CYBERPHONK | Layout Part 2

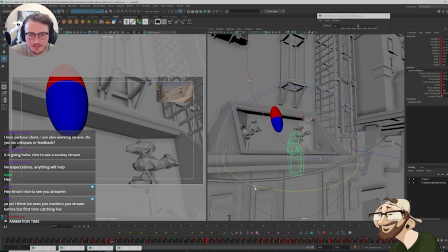(30:06)
Yeah, it definitely feels like we're overtaking too much here.
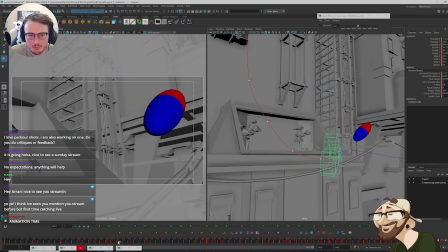(30:14)
The character needs to jump, there you go, and dive through.
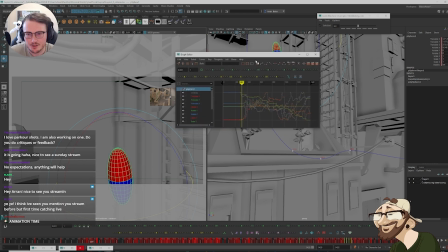(30:22)
It might be worth, just for this stage, actually just splining the staging ball, just so I can see it through space.
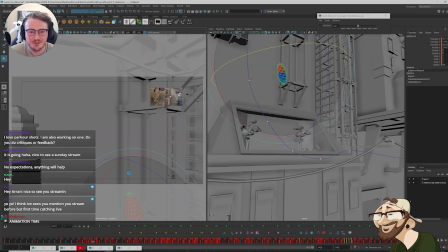(30:35)
Yeah. I was doing it like, I was just visualizing it in my head. It actually kind of works, but it's a lot more practical now.
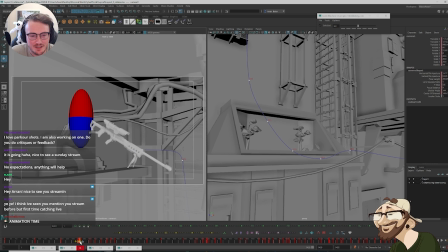(30:46)
I do want to delay the camera slightly here. Just ease it out. Just so that the character, there you go, the character moves first.
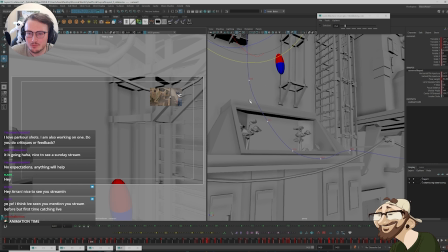(31:03)
Coming down, we want to begin to drop and aim.
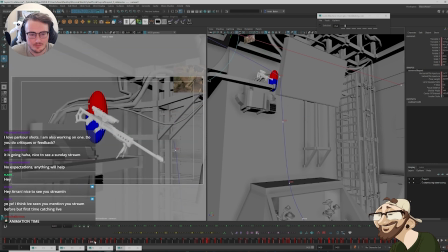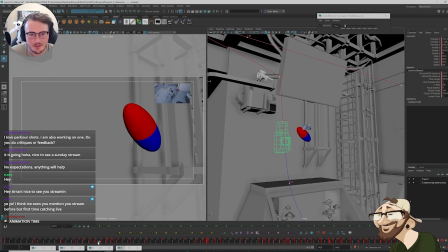(31:17)
Then come through. I do want him to already be, the ball, to already be traversing more to the right here.
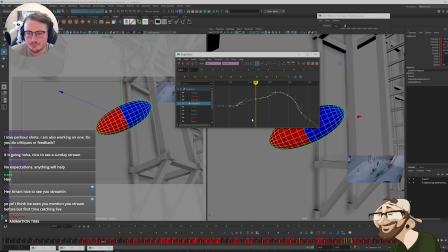(31:28)
If I look in this curve, you can see here, this needs to be coming further across. So we have a push off here, so everything here needs to be easing in to this stage.
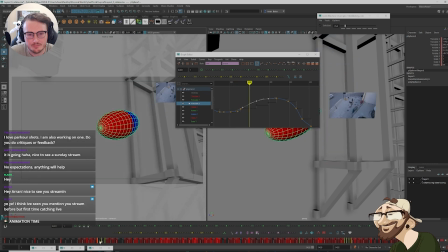(31:46)
So now as it's coming through, that feels a bit better.
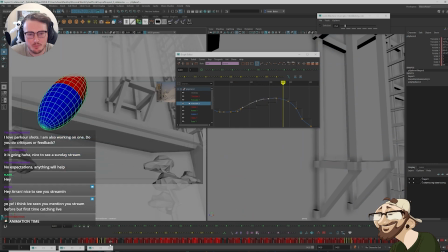(31:52)
And it's sweeping round and through.
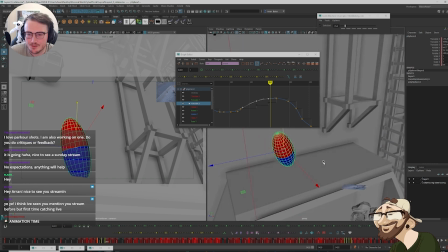(31:58)
I might slightly overshoot it. So he lands, he comes around here. Then he sweeps around.
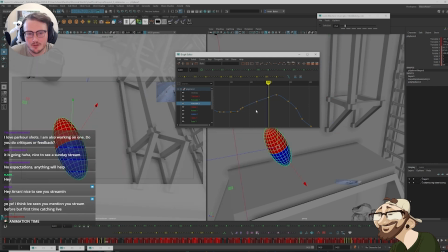(32:12)
So it's a slightly more continual action. He pushes off, comes through, comes around, and then here the camera also needs to rotate around a little bit more.
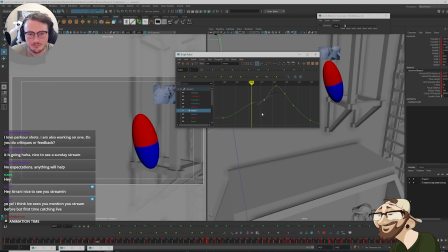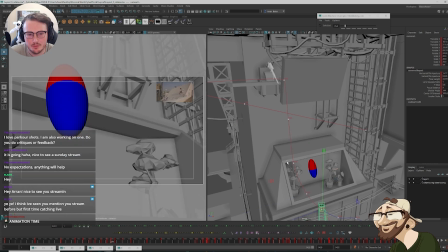(32:34)
Following the action, coming through, swoops around, and passes through.
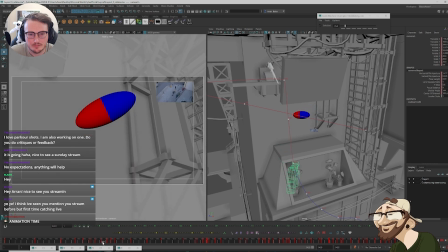I think we might need to be a little lower earlier here. So, on the camera.
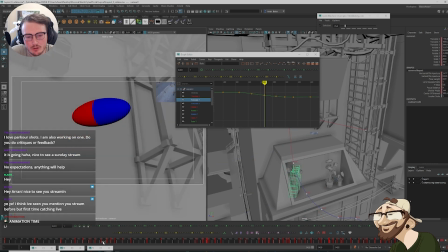(32:52)
Because right now it feels like we're not low enough for when the dive happens.
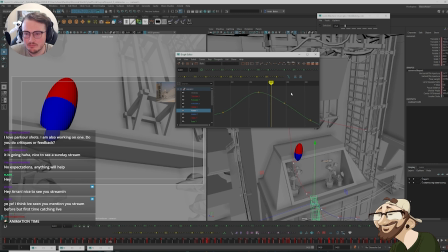(32:58)
Also in here, I think we need to hold it back around a bit more.
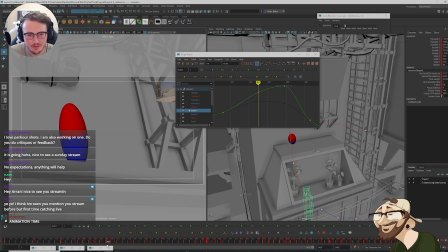(33:04)
So then we feel the sweep of it. Like, we want to feel the character dives and sweeps it around.
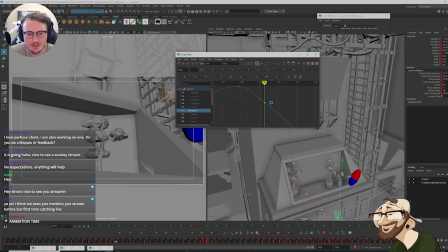(33:10)
So in here, we're just going to delay this slightly.
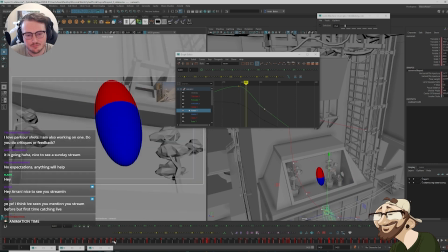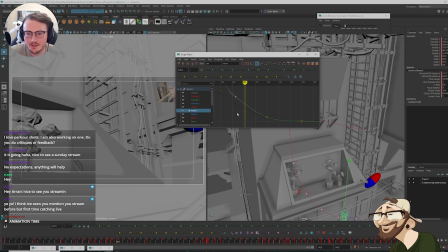(33:23)
And then in here, this needs to come in earlier. We need an extra key in here.
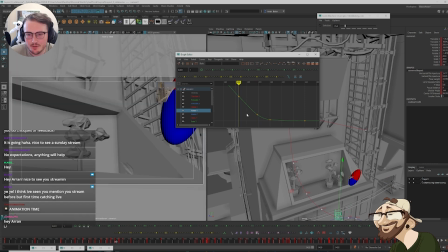(33:35)
Still think this needs to be earlier. So in here, this needs to ease in.
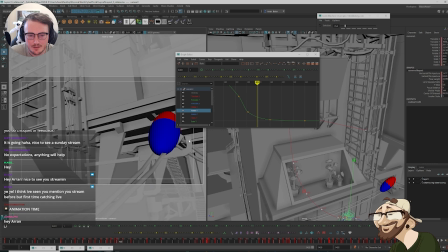(33:45)
So we can get rid of this key. Just through here. Just need to feel that sweep.
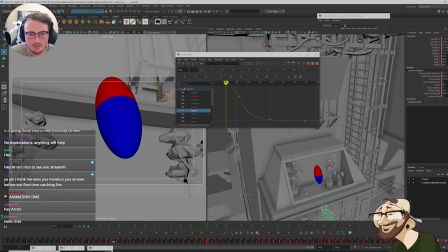(33:55)
I do want it to feel quite gradual. Hey Luke, how's it going?
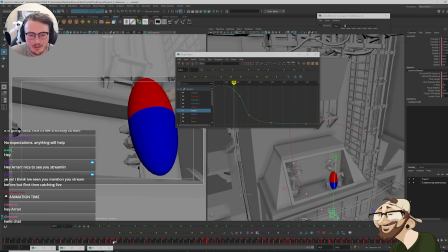(34:05)
So it comes around, sweep. Yeah, this needs to be, I think at this stage here, this is now feeling pretty good.
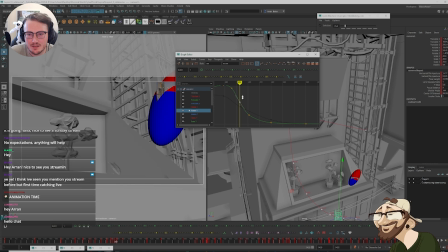(34:15)
But then here we need to ease into this a little earlier. There we go. Yes, that's what I wanted.
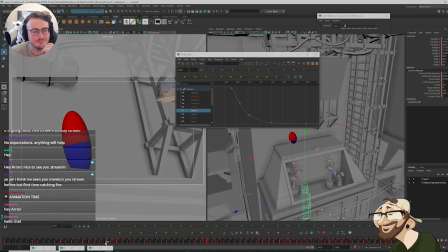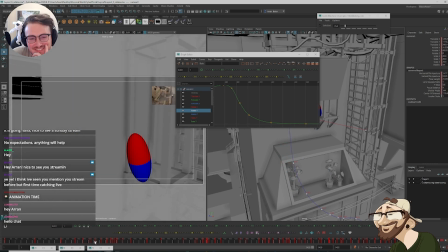(34:33)
What have everyone been up to? Anyone had any fun things they've done this weekend?
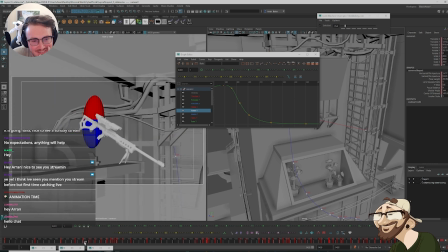(34:41)
So that's coming through. Jump, fall.
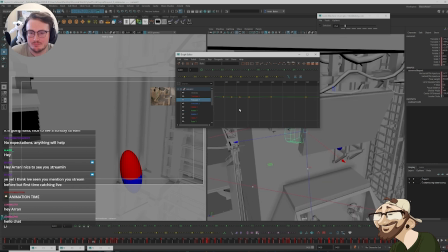(34:46)
In here we need to clean this up a little. It's this part in here.
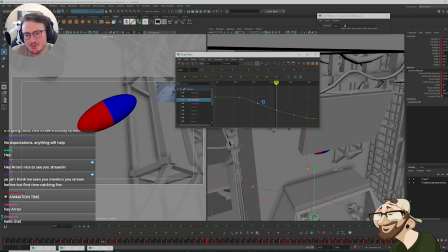(34:55)
Our translation Y. We're hanging. Oh, that was weird. We're hanging back. We're holding. Then we're coming
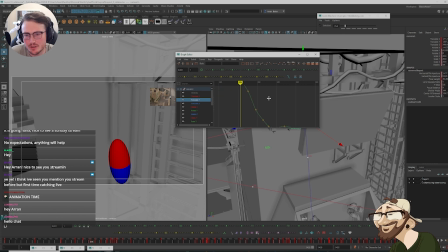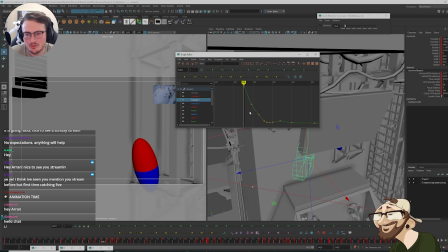(35:11)
down. I just want to make this a little bit more gradual. So in here, it's a tricky one. I do want to ease in. I want to make sure the camera's coming and following through.
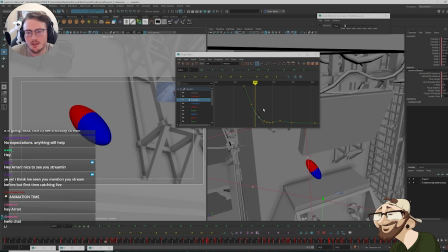(35:30)
And we need to see the floor before he hits. Otherwise, that's not going to read very clearly.
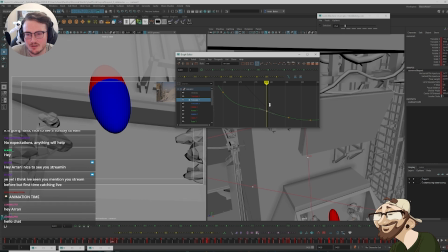(35:40)
Then he's going to dive around, which means we just need to ease this in a little bit more in here.
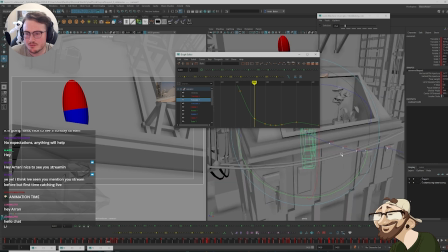(35:51)
And then I'll adjust the rotations afterwards. So we're coming down.
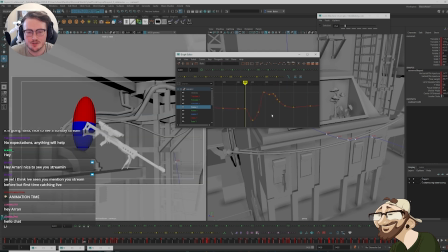(36:00)
I like using the graph editor a lot, only because I actually get a better understanding of the spacing through time, rather than having to rely on... I do scrub as well, just to get a feel for things. But at the same time, I think it also does require
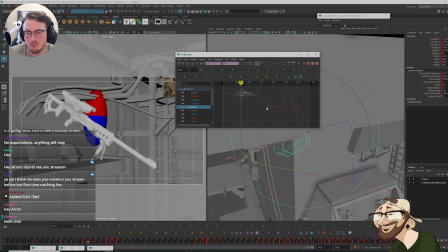(36:21)
looking at the graph, and you start to with more time, you do get to kind of get a feel for how the transitions are happening by looking at how the curve is moving. So then it drops here. This needs to continue coming through.
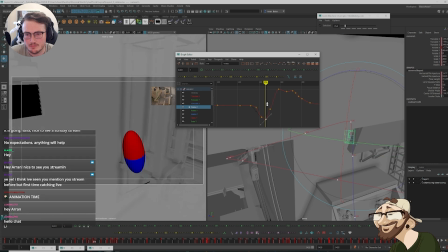Then this needs to ease out more. Coming up.
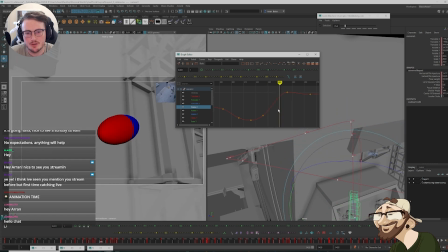(36:55)
This is going too high now. So we're going to see... I might be able to make this a little bit more dynamic. I think I can make this, the translation of the up and down, faster.
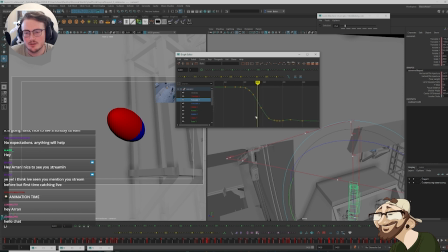(37:12)
So we ease in earlier. So I'm going to create another key here. And then I want to ease this in quite harsh.
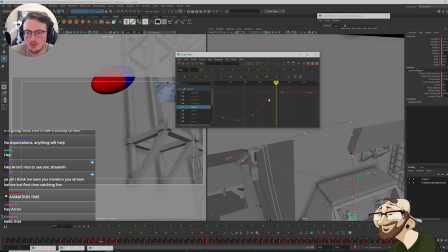(37:29)
So that way, in here, we'll feel the switch of the camera taking over more. And it makes it a lot more dynamic as well, which is pretty cool.
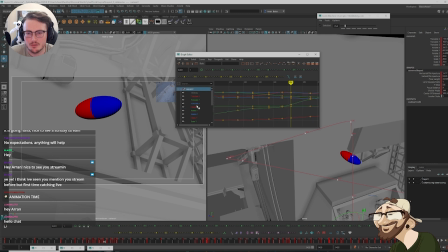(37:45)
This needs to happen a little later. So again, I'm just adding keys where I need them to get the extreme working. Something like this.
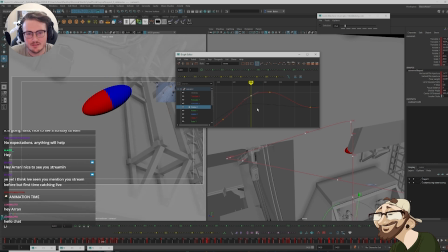(38:00)
Maybe a little tighter. That feels a bit better. We're kind of staying in that safety gate a little bit more. Then we're coming down around. I think we can delay. There you go. Delay the rotation a little bit more.
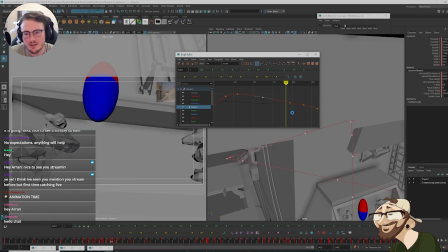(38:16)
He comes through, sweeps. I think he's still easing out too early here.